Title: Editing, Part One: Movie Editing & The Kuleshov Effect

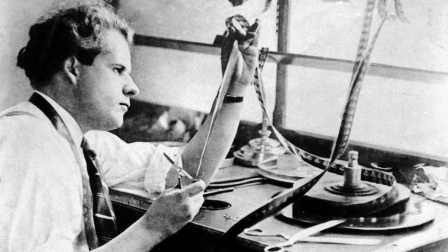(4:02)
More specifically,
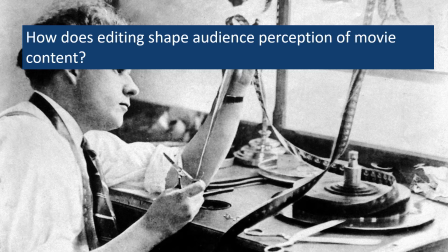(4:03)
the members of the Kuleshov workshop were interested in trying to figure out how movie editing shapes audience perception of movie content,
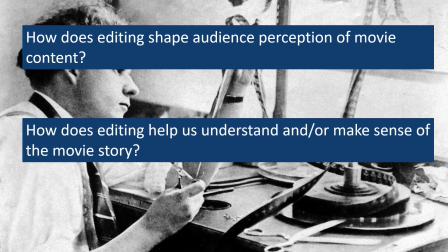(4:11)
both in terms of how editing helps us to understand or make sense of the movie's story,
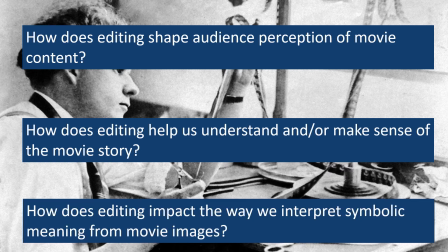(4:16)
and in terms of how editing impacts the way that we interpret symbolic meaning from movie images.
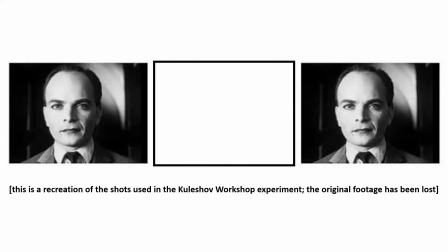(4:23)
In their first experiment, the filmmakers at the Kuleshov workshop took a shot of an actor looking directly at the camera with a neutral expression on his face. Then they edited that shot together with different images of different content, followed by a cut back to the first shot of the man looking into the camera.
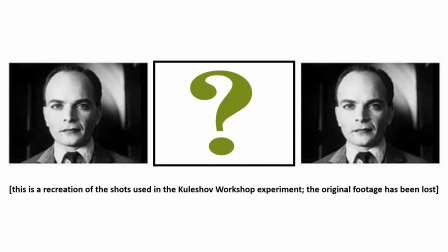(4:43)
They did this to see what kind of impact replacing the second shot in this sequence of images would have on the way that audiences interpreted the sequence as a whole.
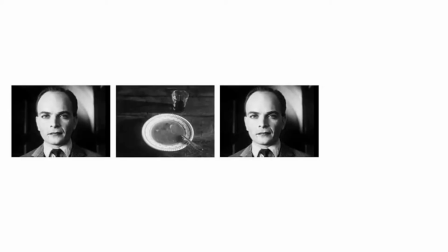(4:53)
In one set of images, the shots of the man's face were joined together with a shot of a bowl of soup. When shown to an audience, they interpreted the images to communicate the idea of hunger, And, interestingly, they also interpreted the expression on the actor's face in the third shot to reflect a feeling of hunger.
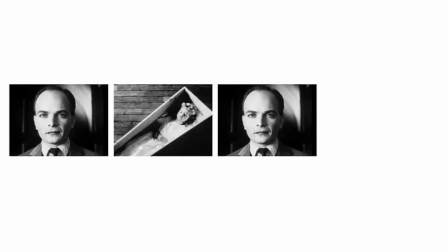(5:13)
In another set of images, the shots of the man's face were joined together with a shot of a child in a coffin. When shown to the same audience, they interpreted the images to communicate the idea of grief. And, again, they also interpreted the expression on the actor's face in the third shot to reflect a feeling of grief. In yet another series of images,
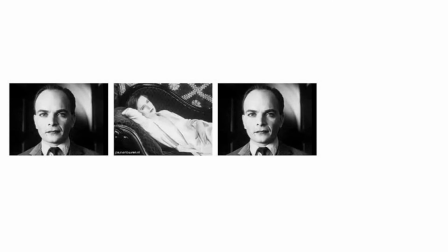(5:35)
the shots of the man's face were joined together with a shot of a woman laying on a couch in a sexually suggestive pose. When shown to the audience, they interpreted the image to communicate the idea of lust. And once again, they also interpreted the expression on the actor's face in the third shot to reflect a feeling of sexual desire.
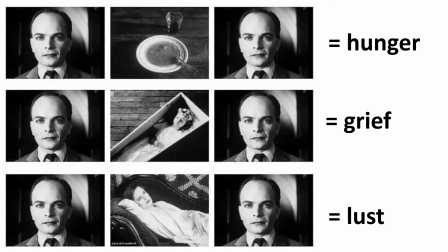(5:56)
In all of these sets of images, the shots of the man's face were the exact same shot, and yet audiences attributed very different meanings to that shot depending on the content of the shot that it was juxtaposed with.
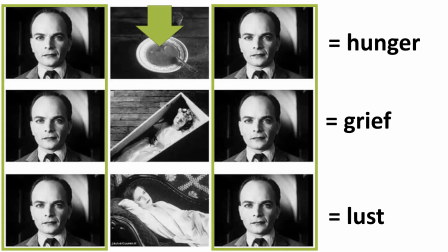(6:10)
Moreover, they interpreted the expression on his face in equally different ways, even though his expression was identical and certainly did not change in any way in all of the different sets of images.
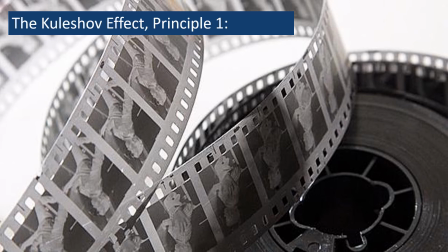(6:23)
From this, the filmmakers at the Kuleshov workshop identified what we might think of as the first principle of the Kuleshov effect.
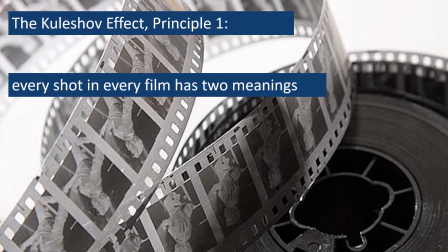(6:31)
That is, that every shot in every film has two separate but interconnected meanings.
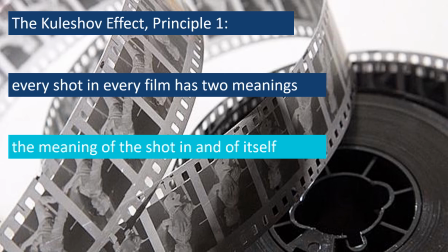(6:37)
One, the meaning of the shot in and of itself, and two,
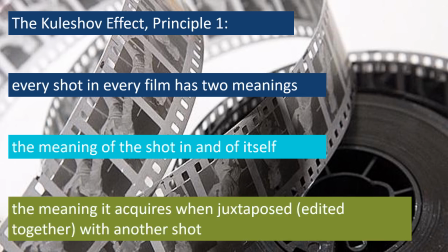(6:42)
the meaning the shot acquires when juxtaposed or edited together with another shot.
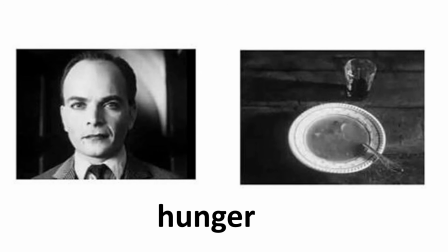(6:48)
So, by itself, the shot of the man's face is just a shot of a man's face, and the shot of a bowl of soup is just a shot of a bowl of soup. But when edited together, those shots acquire an additional meaning, hunger, that neither one has independently, but that they gain when they are joined together.
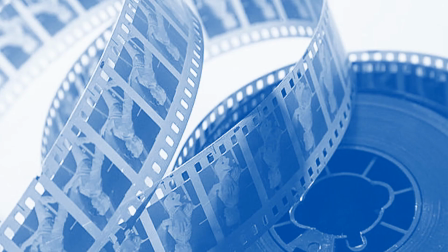(7:08)
Because in that example, the meaning that the two shots acquire when edited together gives them the ability to communicate an abstract concept, hunger, that is acquired through the combination of their individual concrete meanings,
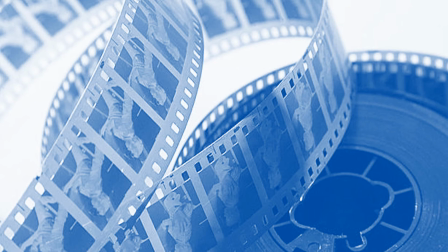(7:23)
a man's face and a bowl of soup. This experiment also established that movie editing could be used to establish symbolic
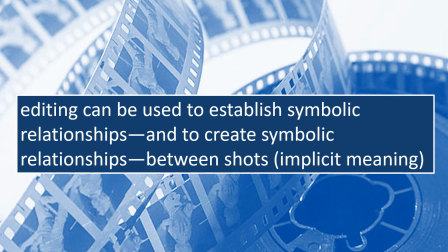(7:31)
relationships and to create symbolic associations between images. This ability to use editing to communicate implicit meaning is one of several ways in which editing is commonly used in movies.
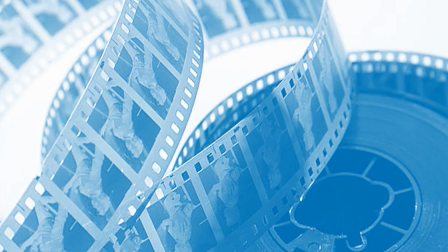(7:46)
One of the other very common ways that editing is used to create implicit meaning in movies is through the use of editing to establish pacing when it comes to the movie's narrative.
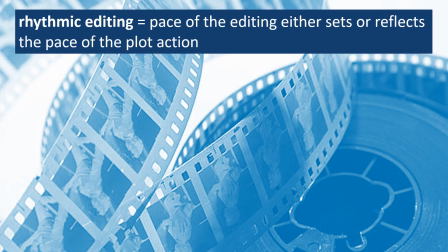(7:56)
This is a technique known as rhythmic editing, where the pace of the editing either sets or reflects the pace of the plot action unfolding on screen in a particular scene, and, in the process, helps to set the tone for that scene.